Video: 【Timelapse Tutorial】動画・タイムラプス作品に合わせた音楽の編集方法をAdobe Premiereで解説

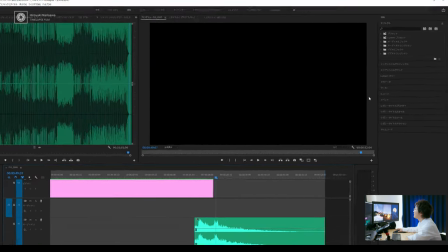488s
突然音が入る感じでプツッとか言うんですよだからこのオーディオエフェクトオーディオトランジションだ
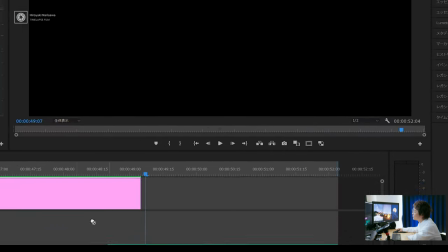498s
クロスフェード指数フェードっていうのがあるんですけどこれがプレミアでいうところの
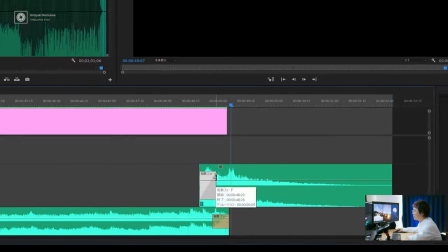505s
フェードインフェードアウトなんですねダビンチとかはこのままクリップで調整できるんですけど
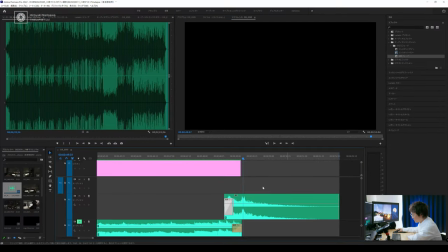511s
プレミアの場合はエフェクトでトランジションを入れないといけない
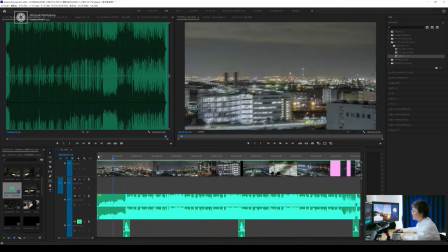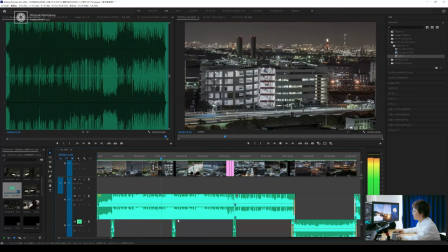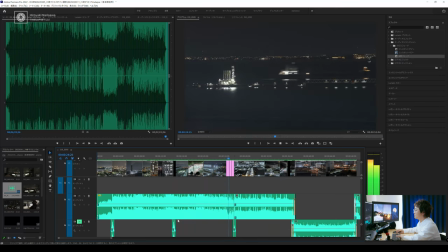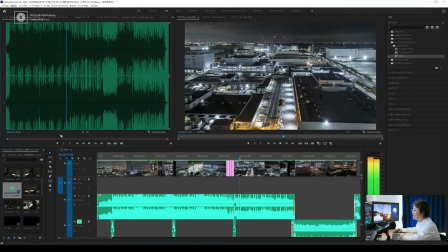566s
あとまだ続くんですよねまた戻るんですよなんですけどちょっと長いじゃないですかうざい
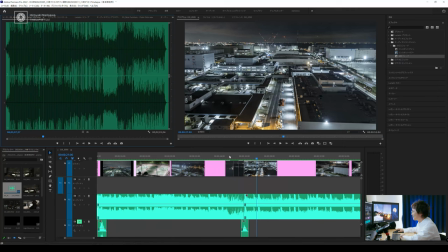575s
だからここはちょん切ってトゥトゥルトゥルトゥルトゥルトゥルトゥルで
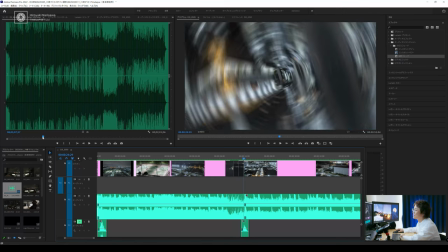583s
ちょん切って次のこの静かなところですねこっからやってると中間をもう削っちゃってるんですねこの場合は指数フェード入ってないですけど
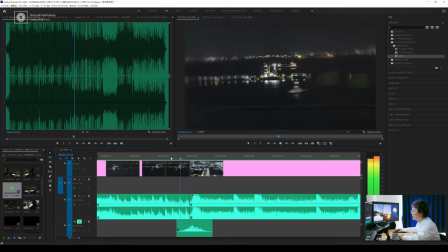599s
まずトトロトトロトトロトトロっていうドラムのパターンのとこですねここここから
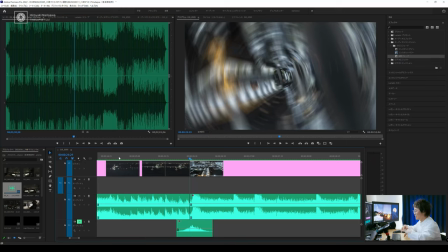606s
ここってその音が減ってるじゃないですかがっつりでそのままつなげたら別に違和感なかったのでここは指数フェードを入れてないですそのオーディオトランジションを入れてないですねフェードインフェードアウト
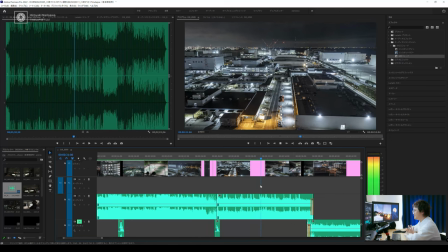622s
でこの後なんですけどこれもやっぱりねある程度聞いてたら
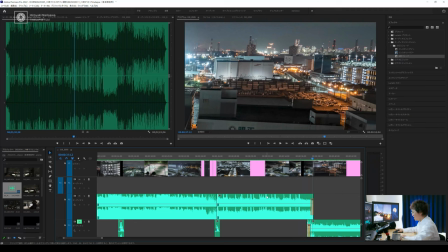632s
ちょっと飽きるんですよねで今ワンワンワンワンワンワンってなりましたけど
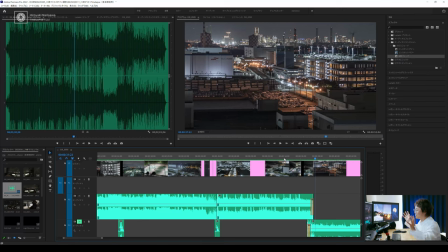639s
これをここでタイミング変えようと思いました何かこう突拍子もない音っていうんですかねえーとなんていうか飛び道具的な音が入ってきた時ってチェンジするポイントなんですけどここから別の音につなげてます
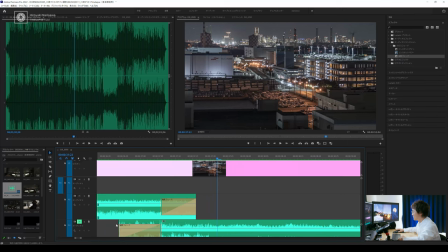654s
えーとこの下のところですねはいこの下のここのところですね
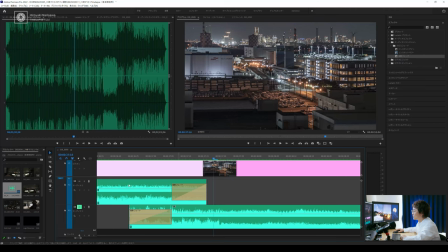661s
ここはどういう音楽かというと
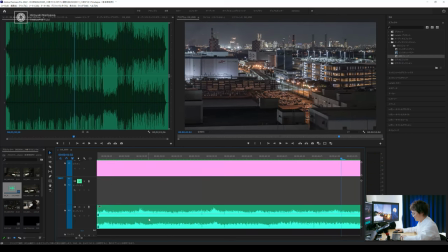668s
あ、同じところ重ねましたね今ね同じところ重ねましたねこれはつまりこうですねっていうところと
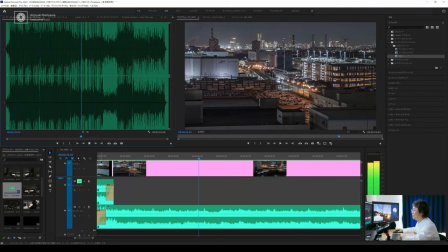あ、これが2回来るんですね
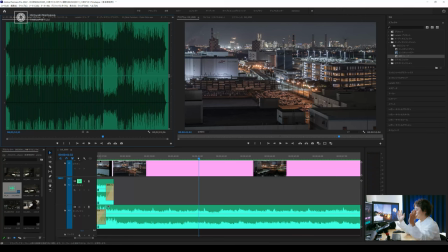706s
ここ同じところがあったので間をもう端折っちゃった
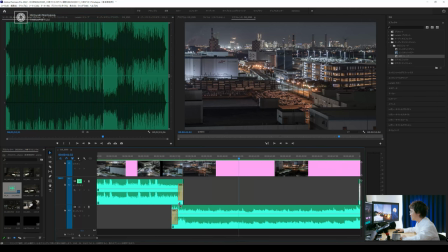709s
っていう感じですねでちょうどこう上と下が同じ音が出るように重なるようにして
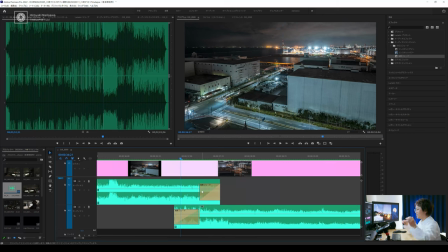721s
それぞれのところをフェイドインフェイドアウトしてどっちかは消えていくどっちかはこう入っていくっていう
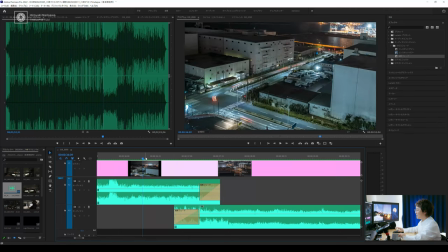727s
ちょうどそのえー何ですかね入るところと消えるところを
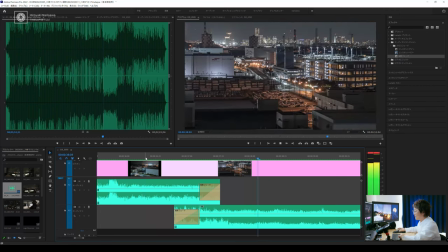732s
合わせてるとうんうんだからこれシスフェイド消してみます?
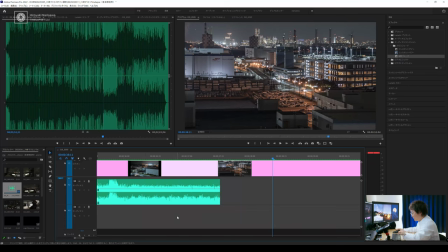739s
あ、ちょっと
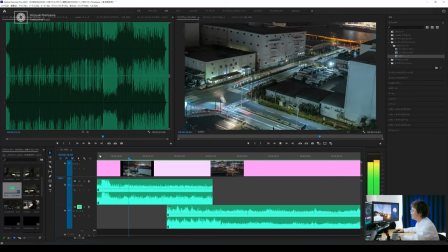742s
えっと上だけ聞いてみましょうかうんっていう感じですね
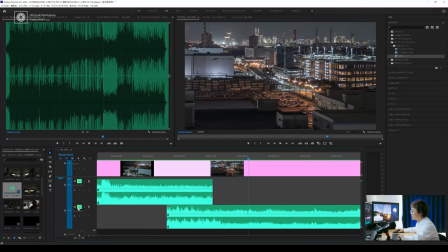748s
で下を聞いてみましょうかはいでバタバタバタバタってあるじゃないですかだからこのバタバタバタバタがちょっと違和感があるので指数フェードを入れてフェードインさせます
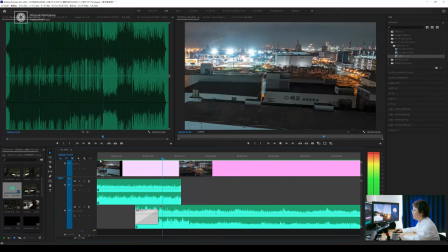766s
こっちミュート外しますねでそうするとまだこれでもまだ自然ですけど
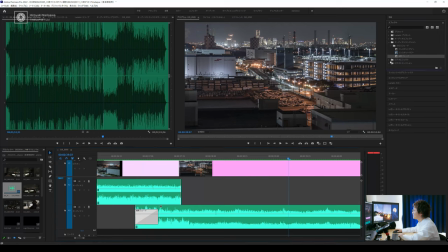773s
ちょっと切れ目が気になるんでこっちもフェードアウトさせます地数フェード
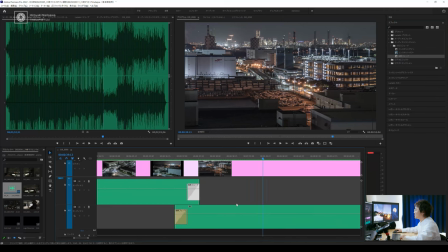783s
こうやってやると自然ですよねっていうような感じで
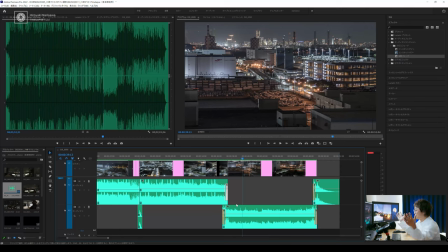789s
切って貼ってしていくんですよ今私はこう減らす方向でやりましたけど増やすこともできるもっと長くすることもできるんですねっていうような感じでやっていくと
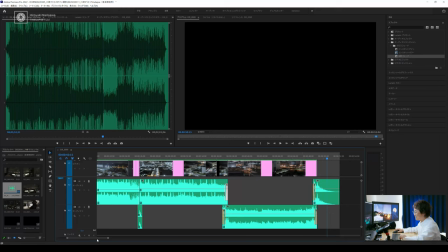804s
っていう感じですねこういう風にですね編集してます毎回気になる方はここの下にちょっとこの音は何だろうな
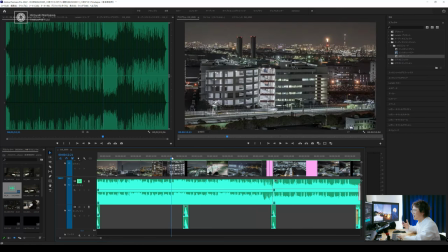813s
っていう風に思ったと思いますこれはですね環境音というか効果音というかになります
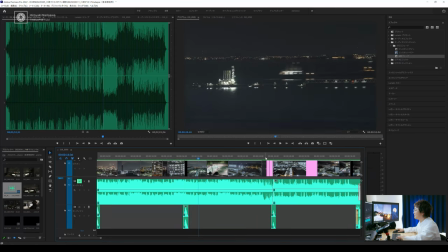820s
これスウォッシュって音なんですけどねこういう音ですね
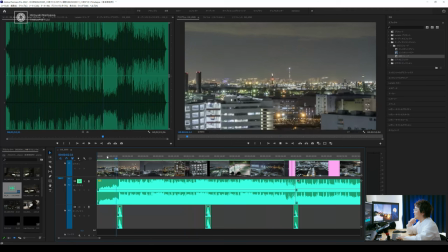825s
こういうなんかそのトランジションが入った時にこういうのを入れるとちょっとなんていうか効果音っぽく普通の音楽とは違うその音のマネジメントっていうんですかね
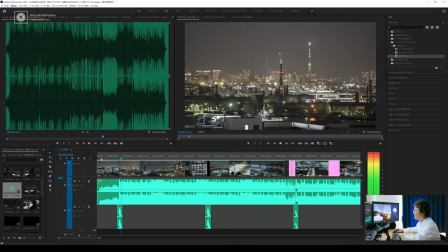838s
そういうのができるようになると気づかない場合の方がほとんどなんですけどこういうのを入れていくとちょっとクオリティが上がったように感じるんでね
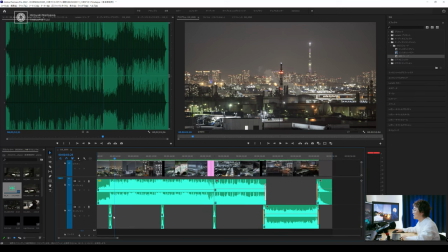848s
こういうのをやっていますということでしたこんな感じでですね動画作品に対して音楽を追加している音楽を編集しているこれをやれば自分の表現したい動画の長さに合わせて音楽を編集作ることができるので合わせることができるのでこの辺のセンスは使いながらね学んでいっていただければなと思いますこれだとですね自分の思うがままにというかある程度自分のやりたい尺に合わせて音楽を調整することができるようになりますはいそれでは今日の動画はここまでになりますまた次の動画でお会いしましょうさよならバイバイしたっけね